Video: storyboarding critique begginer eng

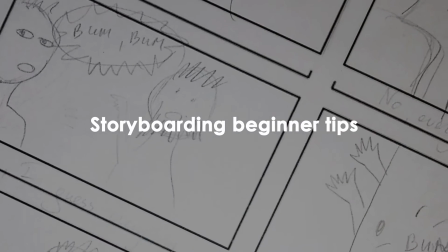Hello everyone. In this video I'd like to make a review on the work that we did in the class. We did a storyboard
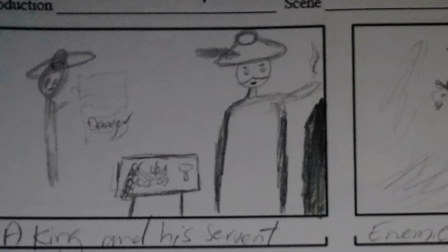and I would like to show you how to make it a little bit more clear and interesting. So first I would like to say is that you need to show who exactly is talking.
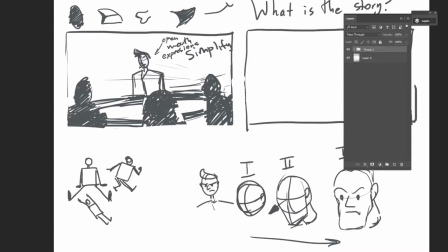So how do you do that? You need to show it with open mouth, and if you write down something underneath the board, we will understand that he's talking.
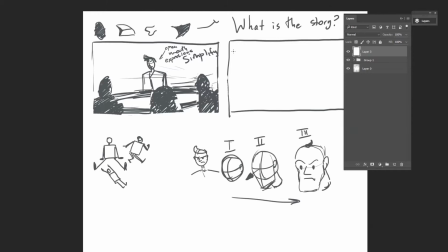Very simple characters that it's enough for you to manipulate them and see how different kind of locations of the character might work, and so you can try different examples, different variants, and that way you can transfer it to a high definition storyboard.
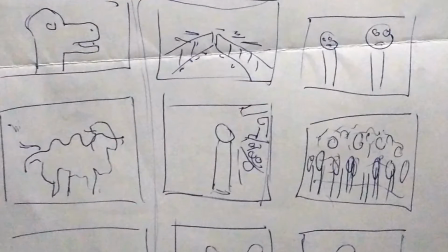It's a lot easier to transfer it to a high definition storyboard because you can add more details.
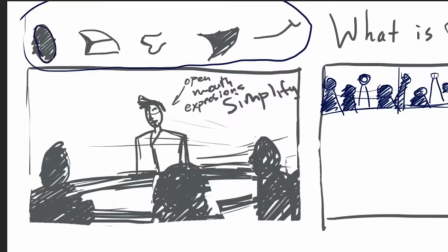You also need to simplify the expressions. So this is the open, the T, the S, O, A, and the closed mouth.
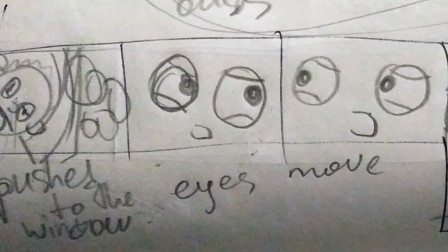But this is what I do, this is how I draw. You can of course stylize it your own way, but it's important that you keep it simple and not too detailed.
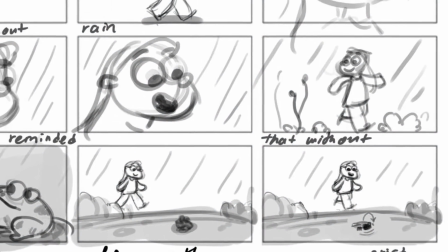You want to complete it as fast as possible because you might spend a lot of time on storyboard, so you need to know for sure that it's going to work. Next
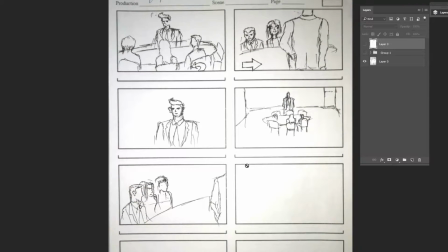thing is that it's almost impossible to understand what the dialogue is about through just watching this storyboard, so it is important to show visually what it's about. What's the story about? Even though it's just a simple dialogue, you need to show visually something.
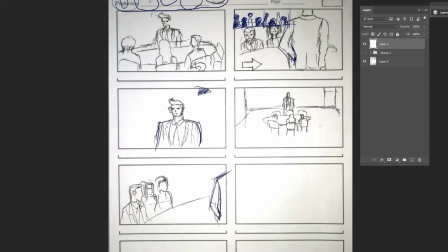Is this guy hiding his hand in his pants because he's hiding something like a gun or whatever? You need to visually make it more interesting and add a punchline to the story. Another important moment is to simplify the characters, not just the mouth expression.
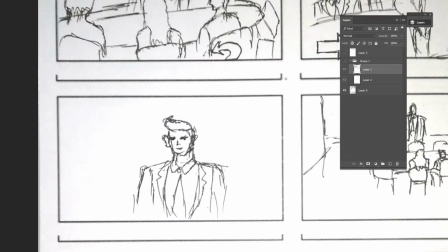You need to not draw the realism in your storyboards, especially in your first stages. You want to keep it simple. Start with the simple shapes. So start with a circle, and if it's a male face, put a box.
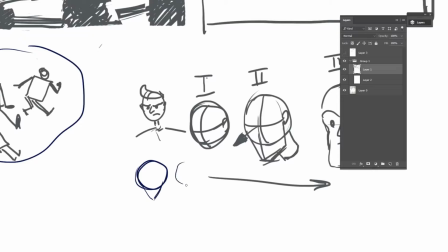If it's a female face, put a triangle as a chain. And don't draw as little strokes.
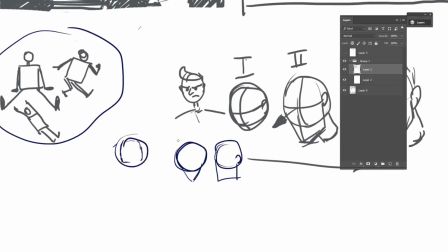Try to draw as one stroke at a time. So we're going to talk about it as well in design of characters.
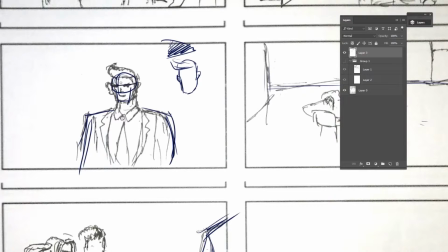But at this stage, it's also good for you to know that you can simplify it, use overall shapes.
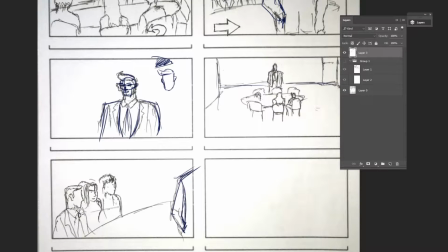And then when you go into a more detailed version, you can of course detail the characters, add clothes and accessories to the character. But on this stage of the storyboard, just keep it simple with the shapes. Another thing is that you need to frame the character.
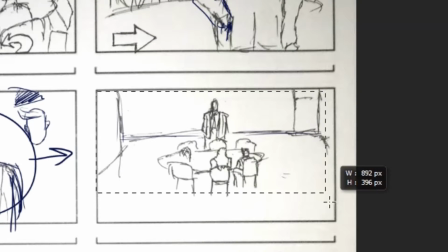In this example, as you can see, the character is quite on top, so we need to pull him down and leave a little bit of space on top.
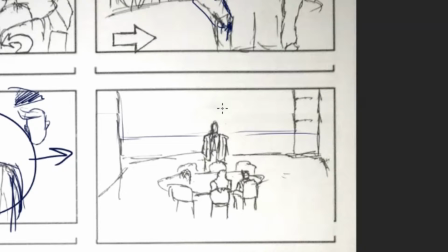Why? Because when you put the character closer to the edge, it looks like he's hitting the top border and it doesn't look balanced. We need to keep it. We need to keep the horizon level.
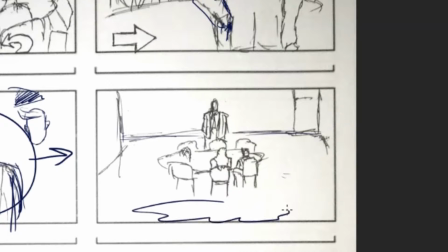And instead of here, for example, there are a lot of free space and it's not occupied, and on top there is no space.
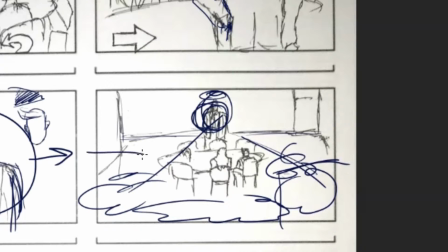So, for example, we need to somehow occupy the space, but it's still important not to.
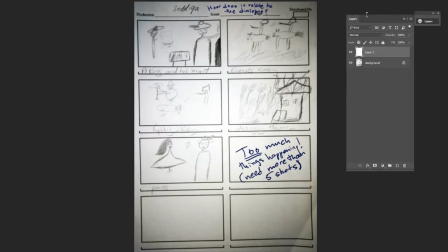In this example, the artist didn't understand what's the story about, so he started out drawing many different things, and it seems like a huge story, but it's almost impossible to show it in just 5 shots.
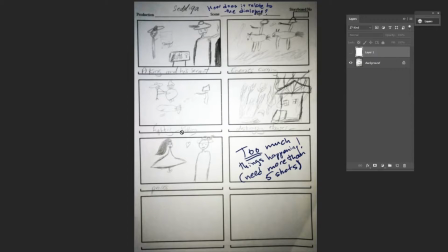And remember that it's an 11-second dialogue, and you just have to keep it simple. In terms of how it's drawn, the same problems like in previous examples. Characters are hitting the edge, it's not framed correctly. Characters look at the camera even though they are talking to each other, which is quite strange, so this is how you approach drawing it.
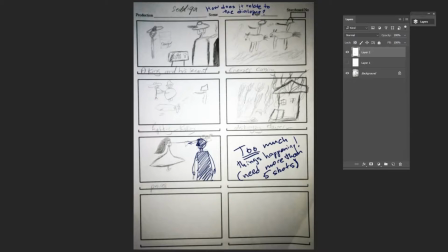If a character is looking away from the camera, we shade him in, so it seems like the camera is looking at his back, and with the arrow we show where he's looking at. And I would draw her a little bit lower because it looks boring when characters are on the same level.
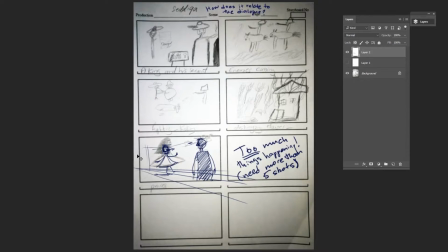It doesn't tell anything interesting. So when there's a difference, when there's sort of like a perspective, it looks more dynamic, more interesting.
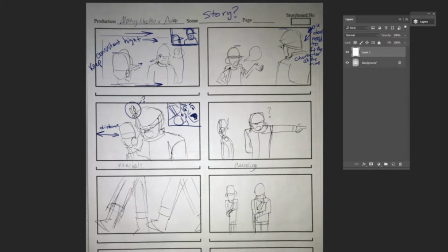I really like the design of the characters, the simplicity, the line, the flow of the line.
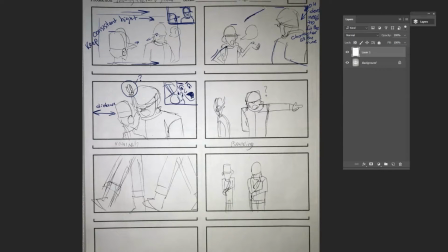Just like I showed, you don't draw with a jagged line like this. You draw with a one stroke or continuous stroke that amplifies the dynamics of the image.